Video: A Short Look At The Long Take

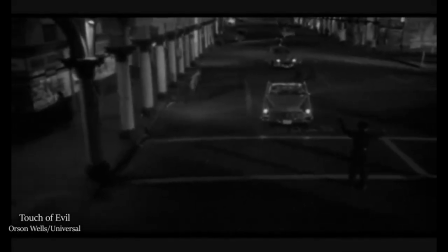The long take is an uninterrupted shot used in the film industry.
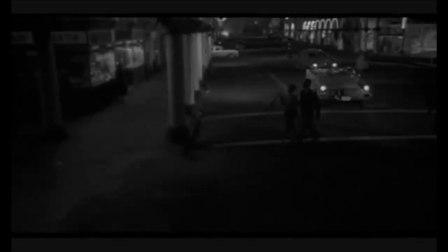It can be one continuous shot like the one used in the opening scene of Orson Welles' 1958 film Touch of Evil,
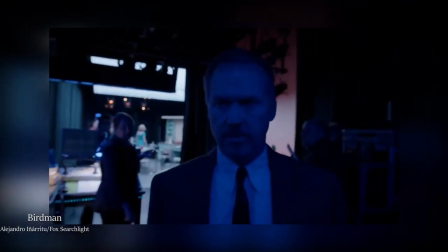or a sequence of shorter clips edited together to give the illusion of one long scene as shown in the Academy Award winning film Birdman.
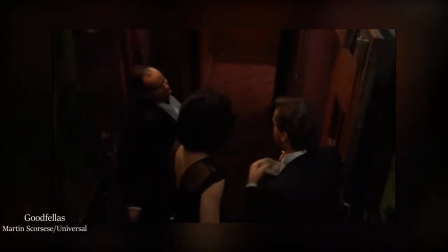While long takes are some of the most difficult and expensive shots to accomplish, they give the audience a sense of real time, create tension, and can drop hints about plot and characters.
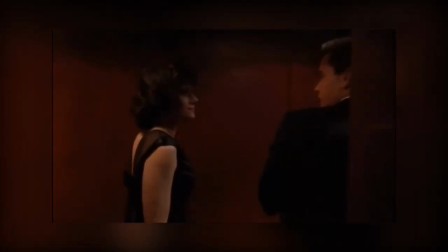They force the audience to have the same experience as the actors. For moviegoers who went to see director Alejandro Niarritu's film Birdman, that experience included a spiral into mental instability.
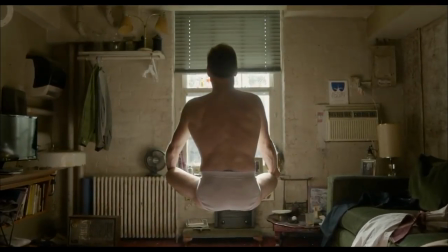How did we end up here?
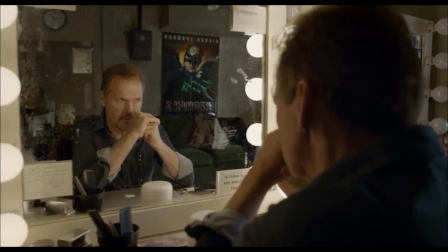Rather than one long take, Birdman is actually made up of a series of shorter shots that are cleverly blended together in a sequence to give the appearance of a single long take.
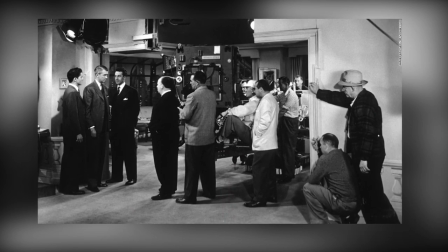This technique was first used by Alfred Hitchcock in the 1948 film Rope. Hitchcock wanted to create suspense and tension.
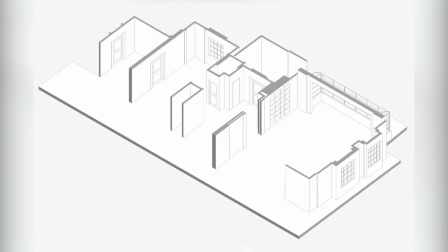This illustration shows the set design he created. Inside this space he used a roving camera, sliding walls, and a series of short takes to create the illusion of one long take.
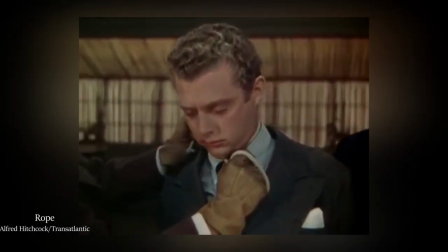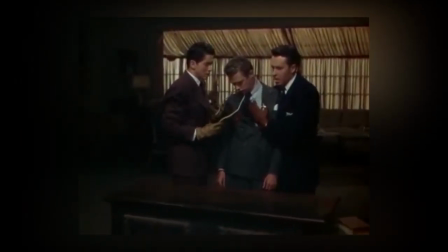Since film reels only had 10 minutes worth of film, Hitchcock used a series of five takes and then masked the transitions to create one long sequence.
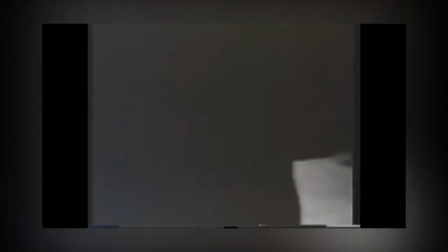For example, when When Hitchcock needed to change film, the camera goes to someone's back.
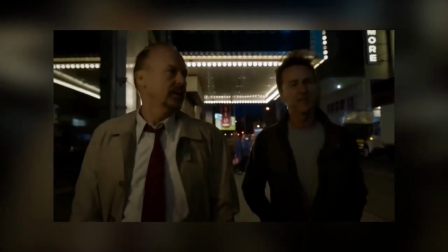Like Rope, Birdman is made to look as if it is a single long take using similar transitions between cuts, but makes use of CGI to create seamless transitions.
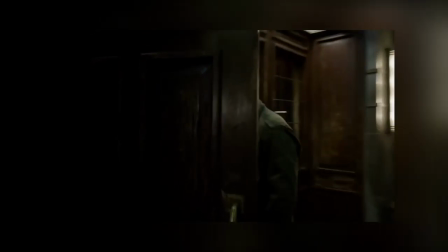The camera stops at blank spaces or dark areas to allow a cut between the next long take.
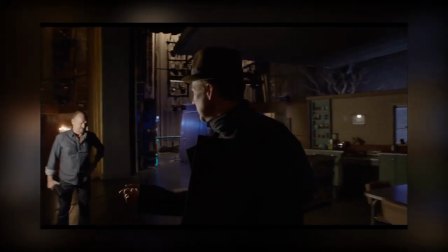The use of sequence shots makes the telling of the story in Birdman more effective. In an interview with IndieWire magazine in 2014,
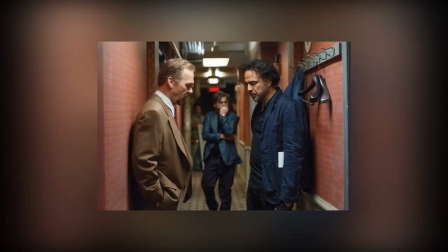Birdman director Alejandro Niaritu said sequence shots are difficult and complex, but also rewarding for the director and the audience. But it was absolutely exhilarating, and again, pushes to be super honest, super honest. There's nothing to hide, you are naked there, you know what I mean? There's no time and space fragmentation, which is cinema, that you hide a lot of things. It's a cheap trick. Here is real. What you see there is good or bad, but it's real.
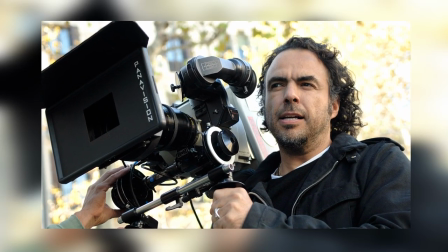There's no tricks. Nyaritu admits he's never been afraid to try new techniques, but his focus remains on struggles of his main characters.
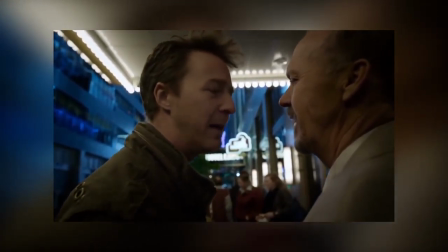His use of the long take emphasized this commitment.
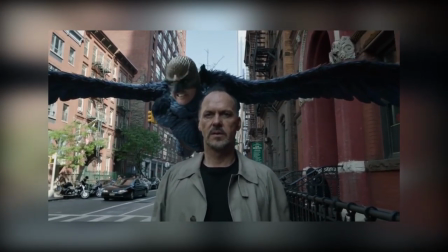If Birdman had been edited like a more traditional film, Michael Keaton's character's descent into a mental breakdown would not have been as powerful.
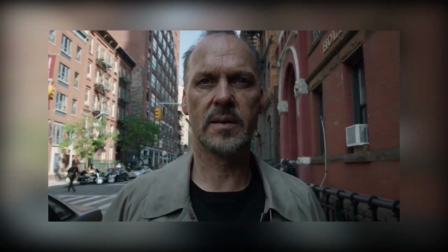The long take allows the character's mental break to play out in real time and allows the audience to experience his pain and witness his break with sanity.
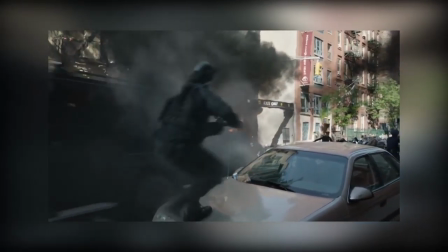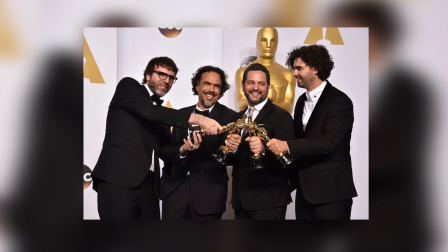In 2015, Birdman won 9 Oscars including Best Picture, Best Director, and Best Cinematography.
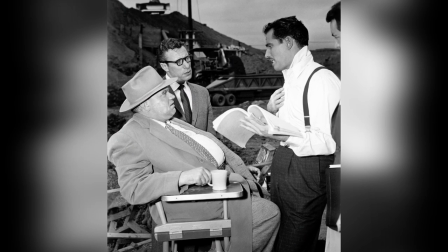Nearly 60 years earlier, the Academy that gives out the Oscars completely ignored the film considered the first to use a true long take,
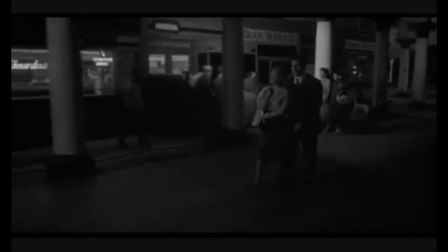Touch of Evil, directed by Orson Welles. In the first 3.5 minutes, Welles uses the long take to create tension and to include the audience in the danger ahead.
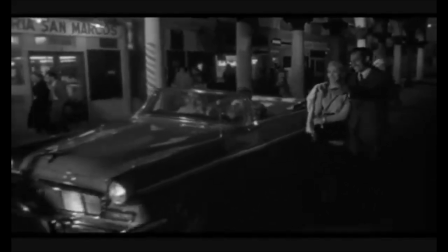Ironically, in the original released version of the film, the studio hated the film and ran credits over the scene.
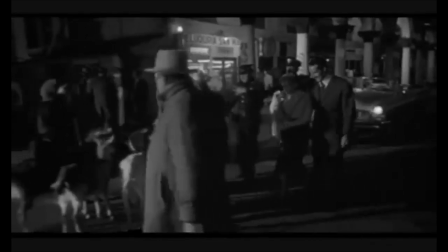In the remastered version, based on notes from Wells himself, the scene runs unobstructed.
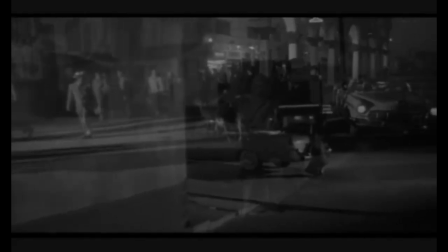Each element of the scene establishes a sense of foreboding and sets up what the viewer can expect.
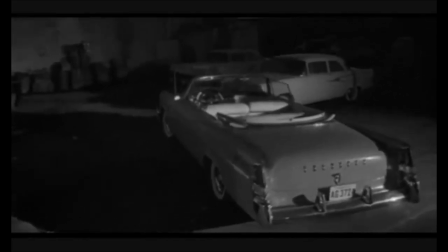The scene starts with a man placing a bomb in the trunk of a car. The camera then follows the car as it drives through the city.
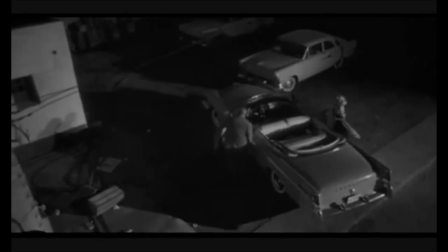The use of the long take for the scene builds the suspense. There is a bomb in the car, but the viewer doesn't know when or if it is going to go off.
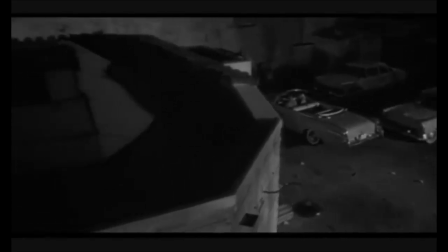The preservation of time that the long take adds gives the viewers a sense of danger even though the characters have no idea.
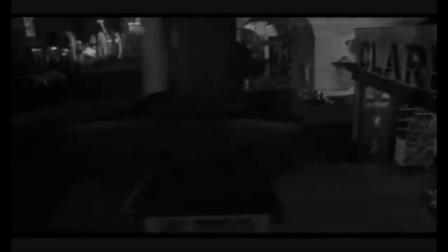Had the scene been edited with multiple cuts, that sense of suspense and real time would have been lost.
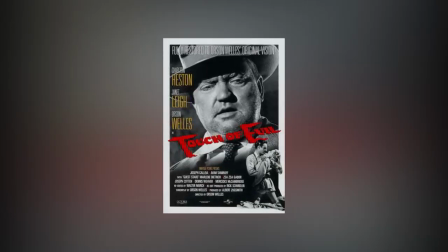The opening shot of Touch of Evil is considered to be a big step up from rope because of the extensive camera movement.
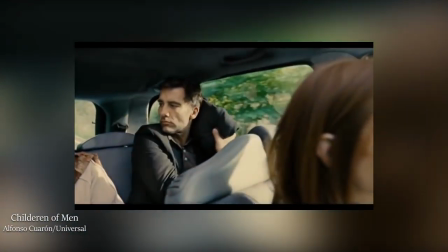Hey! You're snoring. No, I wasn't. Yes, you are.
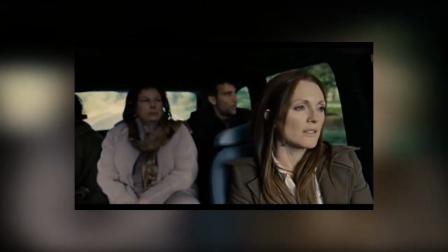Other cinematography advances due to using the long take include innovations in rigging for cameras.
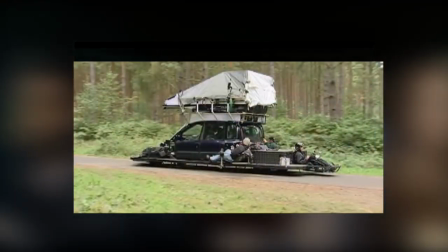One example is the car-mounted rig for a moving car scene in the film Children of Men that took 12 days to shoot.
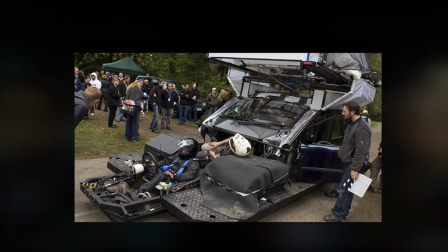This two-axis dolly was specially designed to give the filmmaker the ability to shoot 360-degree movements.
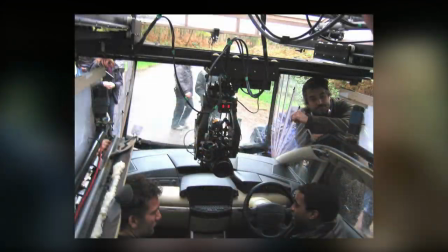Having the camera intimately film inside the car with one long take allowed director Alfonso
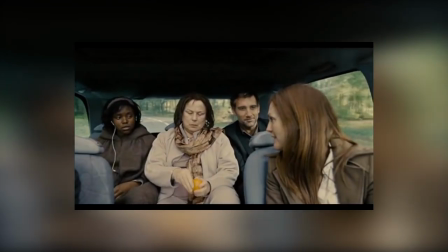Caron to capture the intimacy of the characters and give the audience a sense of being one of the passengers.
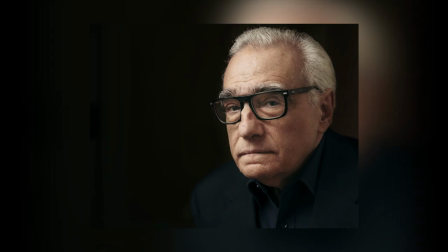Like Caron, director Martin Martin Scorsese uses his camera to tell a story. This is evident in the use of the long shot in the Copacabana scene in the film Goodfellas.
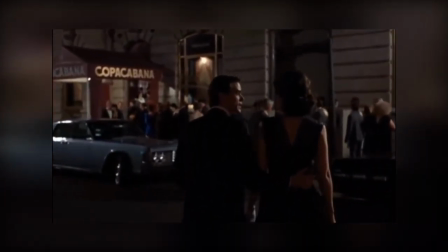It's easier than leaving it out of the garage and waiting. It's a lot quicker that way.
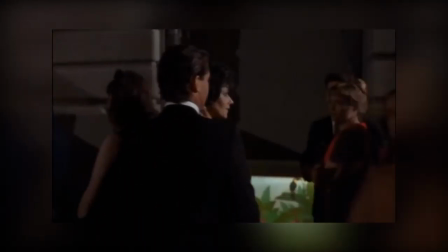In this scene, the camera follows characters Henry Hill and his girlfriend, Karen Friedman.
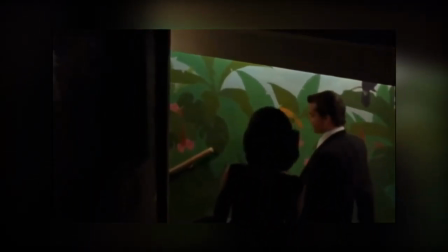The viewers go along with the couple seeing the mob life of Henry through the eyes of his new girlfriend.
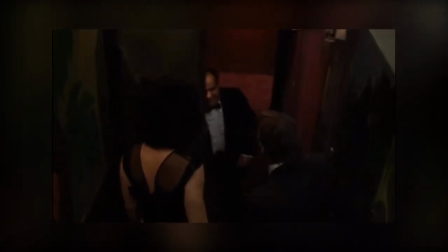The scene was designed to give viewers a peek at Henry's world, transitioning from one place to another seamlessly.
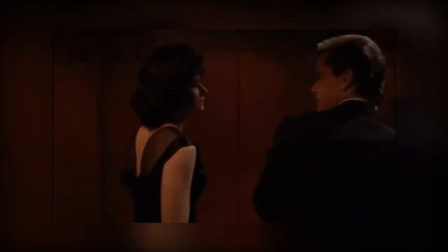The whole sequence was blocked, lit, and shot in half a day. It is no small accomplishment to coordinate the timing and movement of actors, extras, and camera crew.
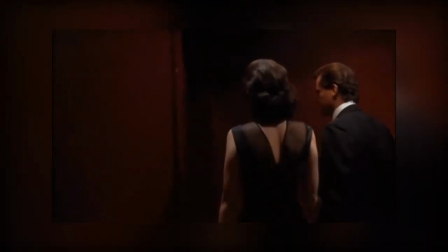Scorsese did it in eight takes.
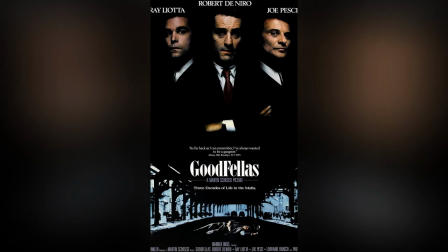Many movie buffs have called the scene a tribute to the opening sequence in Touch of Evil because of its similarities in style and buildup of suspense.
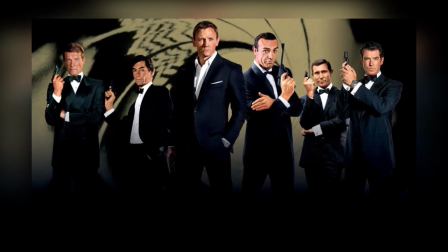Suspense is no stranger to the iconic character of James Bond.
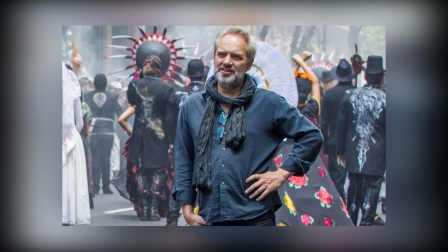In the 24th installment of Bond films, director Sam Mendes kicks off Spectre with a state-of-the-art sequence shot.
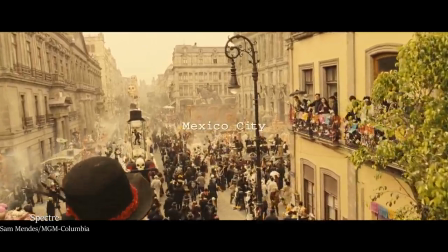Setting the scene, Mendes opens with a wide shot of a Day of the Dead parade in Mexico City.
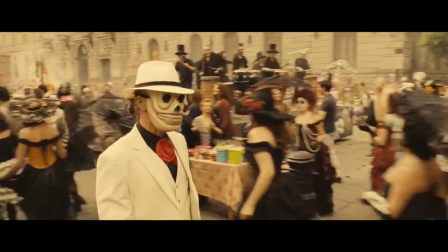Then, the cinematographer zooms to introduce the villain before revealing James Bond, played by Daniel Craig, walking down the street.
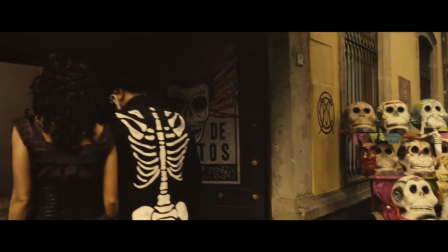The camera follows Bond and a woman into a hotel. Instead of a cut, the camera continues to follow Bond through the door, across the lobby, in the elevator and into a hotel room.
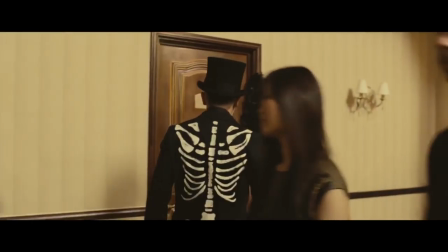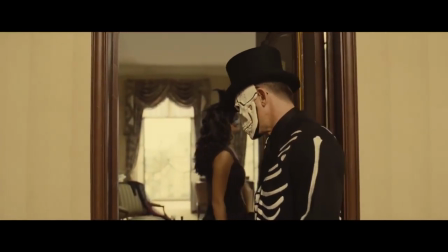Rather than end there, the camera follows Bond as he climbs out a window and onto a roof.
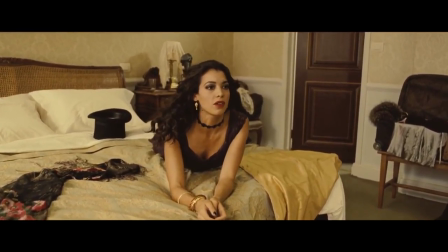Where are you going?
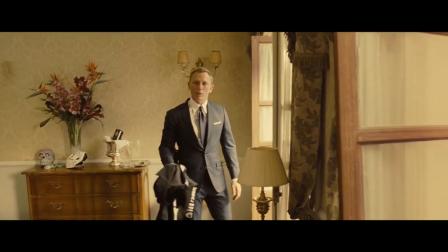I want to be low.
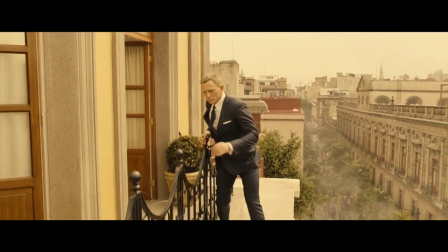The sequence, which runs just over four minutes, was accomplished by filming several choreographed shots and using limited CG and thoughtfully placed wipes.
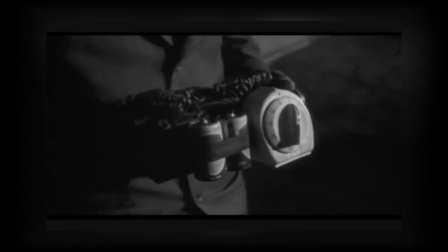Long takes and sequence shots are bold cinematography statements that require planning and commitment.
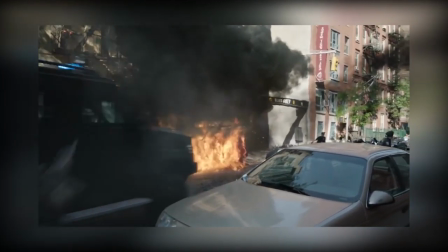Filmmakers use these shots to establish a direction for the film, or further the story in an intimate way that traditional editing cannot accomplish.
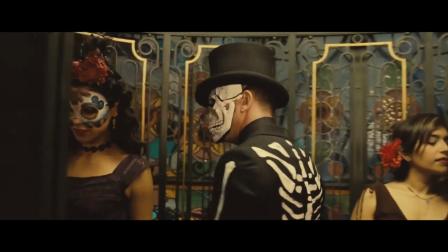Expensive and complex, but ultimately a necessary technique for the director who wants a specific point of view and wants the viewer to be lured into the experience.
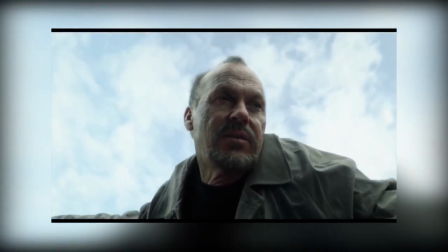You see, this is where you belong.